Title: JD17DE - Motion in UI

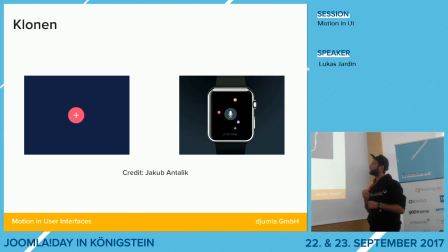(24:59)
Dadurch, dass dieser erste Button, der ist ja relativ minimiert und man kann hinter so Buttons halt relativ gut Funktionen verstecken, die man nicht oft braucht. Also es ergibt keinen Sinn, Funktionen, die man bei jedem Klick braucht oder bei jedem Aufrufen der Seite braucht, hinter so einem Button zu verstecken.
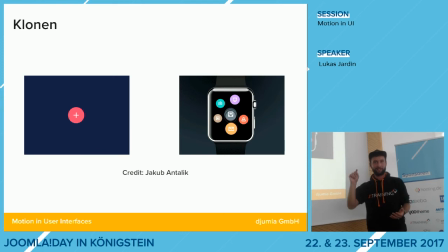(25:15)
Weil dann hat man wieder einfach, wo man denkt so, warum klicke ich da jedes Mal drauf? Aber wenn das so Funktionen ist, wo man ab und an mal Gebrauch von machen muss, kann man die halt super darüber verstecken, weil dadurch auch die anderen Elemente auf der Seite viel prominenter dargestellt werden können oder prominenter wirken, einfach dadurch, dass es weniger Elemente sind und das Interface an sich klarer ist.
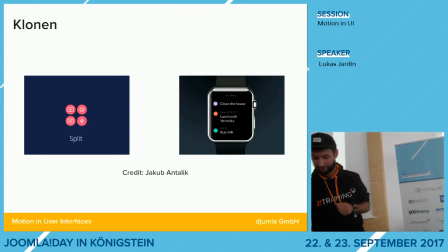(25:34)
Und jetzt kommen wir zu Apples Lieblingsprinzip, das nutzen die nämlich überall und nirgendwo.
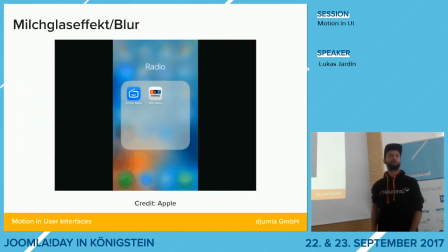(25:41)
Na los. Das ist dieser Milchglaseffekt, den haben die jahrelang schön betrieben.
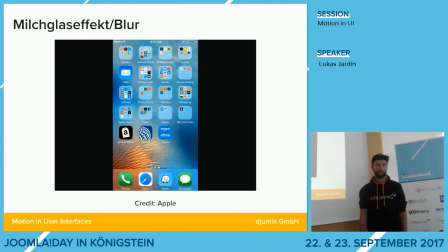(25:49)
Kennt man auch von Overlays aus dem Web, der wird tatsächlich relativ viel benutzt. Inhalte, die wichtig sind, werden in den Fokus gerückt, der Rest wird ausgeblurrt.
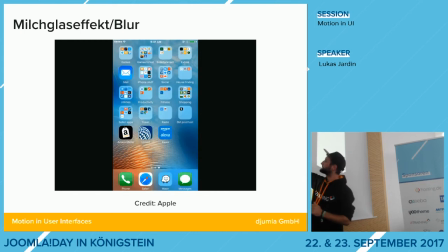(25:58)
Ist halt super, um diese visuelle Hierarchien herzustellen, und auch hier sieht man das mit dem, das ist ja gleichzeitig auch ein Transform, beziehungsweise ein Dolly und Zoom eigentlich sogar. Dieser Kontextwechsel ist überhaupt nicht da. Es wäre was anderes, wenn man draufklickt, muss warten und es geht ein Menü, ploppt einfach auf und erscheint nicht aus dem anderen, aus dem kleinen Ordner heraus.
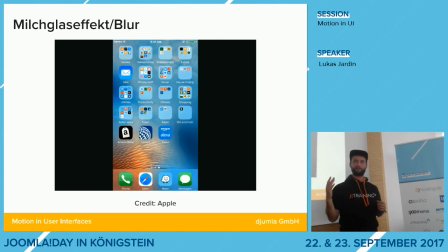(26:16)
So ist der Kontextwechsel viel klarer und die Menüführung an sich.
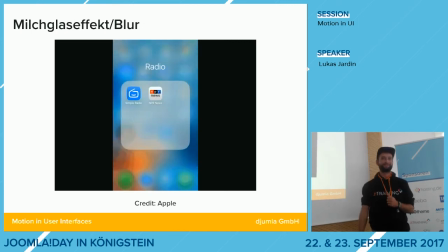(26:21)
Die werden halt, wie ich gerade schon gesagt habe, super oft mit anderen Prinzipien, diesen Gestaltungsprinzipien miteinander verbunden. Es muss auch nicht nur ein Milchglaseffekt sein, es gibt auch ganz oft, dass da irgendwie noch ein Farboverlay oder so für genutzt wird.
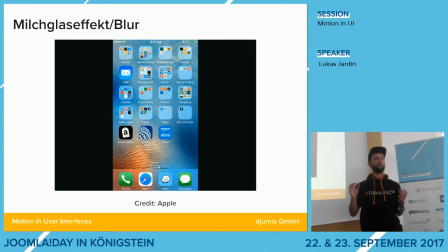(26:31)
Es geht halt nur darum, dass ein Element immer im Fokus steht quasi. Das ist dieses ganz klare Fokus. Und genau, aber ich glaube, das ist so der weit verbreiteste und am meisten genutzte Effekt, den es schon gibt, also der am meisten genutzt wird.
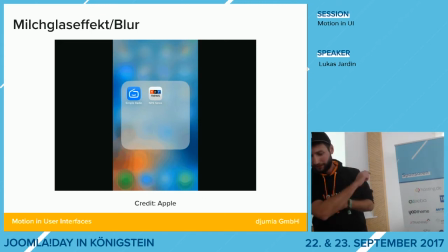(26:44)
Deswegen ich dazu auch eigentlich gar nicht so viel labern möchte. Stattdessen möchte ich euch was über Parallax, den kennt man auch, aber meistens in einer anderen Anwendung.
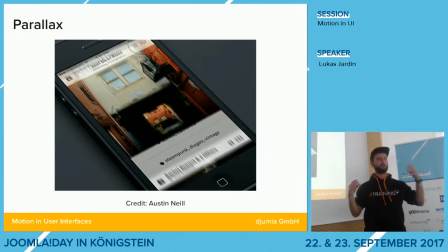(26:52)
Also ganz oft ist es, wenn man Parallax-Elemente hat auf Webseiten und so, das ist pure Dekoration, weil das sieht halt an sich, kann das einen schönen Effekt haben, wenn Sachen langsam oder unterschiedlich schnell scrollen.
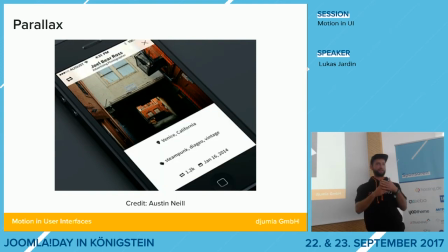(27:02)
In so einem Interface kann das aber auch einen anderen Sinn haben, weil dadurch, dass Dinge unterschiedlich schnell scrollen, entsteht auch eine räumliche Orientierung.
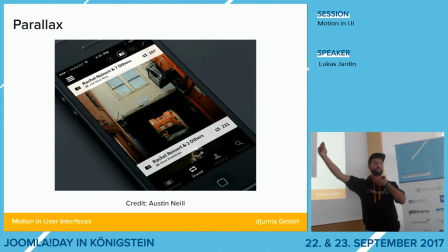(27:10)
Aber man kennt das ja aus der Natur, Sachen, die weiter weg sind, scheinen sich langsamer zu bewegen als Sachen im Vordergrund.
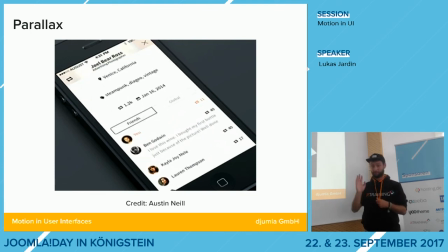(27:16)
Physik, keine Ahnung.
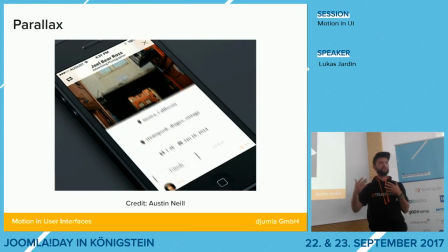(27:19)
Und genau dasselbe kann man halt in einer Benutzeroberfläche imitieren, wenn man sagt, Sachen, die weiter weg sind und deswegen scheinbar unwichtiger,
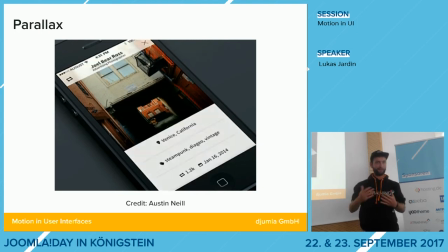(27:27)
scrollen langsamer, dafür der Hauptinhalt, der nah an mir dran sein sollte, so visuell gesprochen, scrollt halt viel schneller, und dadurch, das sieht man auch hier,
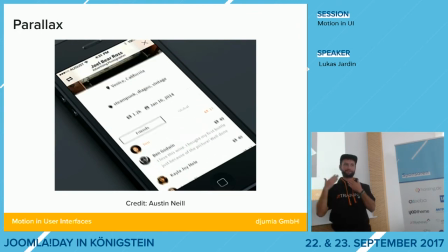(27:37)
wenn man jetzt scrollt, das Bild oben scrollt langsamer, das unten schneller, und allein dieser kleine Effekt dieser räumlichen Hierarchie, was schneller scrollt, ist näher an mir dran,
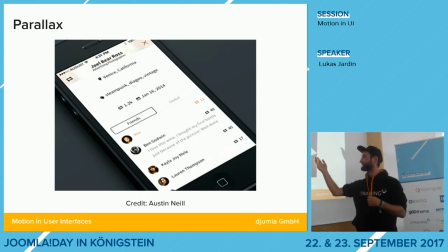(27:45)
ist wichtiger, macht Klick im Kopf, das reicht schon. Und es sieht auch dazu noch ganz dekorativ aus, muss man dazu sagen. Und deswegen kann man auch mal überlegen, ob man so Parallax-Effekte nicht nur als dekoratives Element verwenden möchte,
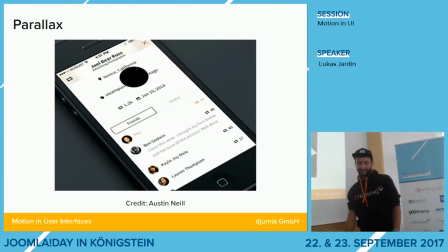(27:59)
sondern auch den Sinn dahinter versucht einzubauen, sag ich mal. Das nächste, das ist die Dreidimensionalität.
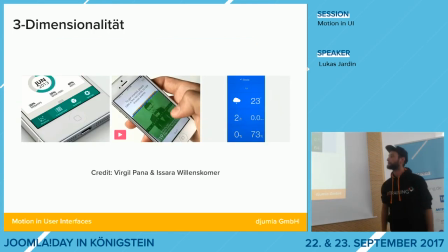(28:08)
Das sind drei verschiedene Beispiele. Könnt ihr euch mal angucken.
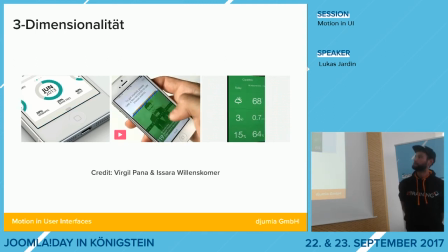(28:15)
Da gibt es nämlich drei verschiedene von.
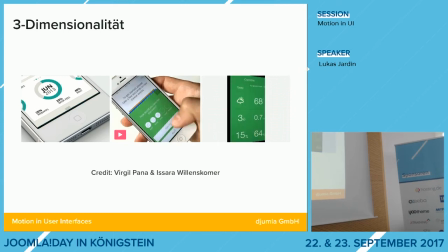(28:21)
Das hier ist die sogenannte Origami-Dreidimensionalität. Das halt kennt man von Papier, wenn man es faltet. Das ist ja auch so, es faltet sich einfach auf. Das hier ist die Floating- oder fliegende Dreidimensionalität, weil an sich ist das halt so eine vorgedeutete Dreidimensionalität.
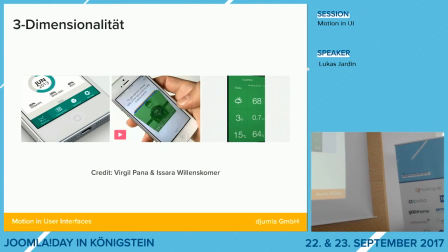(28:34)
Warum fliegen die Dinger da? Das hat an sich gar keinen Sinn. So rein Physik. Und das hier ist die Objekt-Dreidimensionalität, wo die Objekte an sich dreidimensional sind.
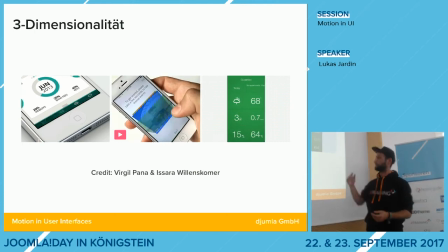(28:43)
Also es dreht sich so, was das. Kennt man von, ich glaube, Windows-Phones hatten das früher, ich weiß nicht, ob es immer noch so ist.
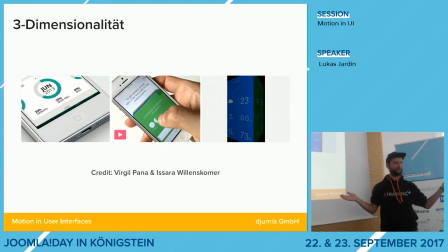(28:49)
Ist halt genau dasselbe. Ja. Wir leben in einer dreidimensionalen Welt, wir wissen uns räumlich zu orientieren, das ist für uns ein gewohntes Verhalten. Das kennt man ja auch von von diesen Homescreens von Handys. Wenn man nach links und rechts swipet, man weiß, wo seine Sachen sind. Also diese räumliche Orientierung ist total klar. Das ist einem bewusst.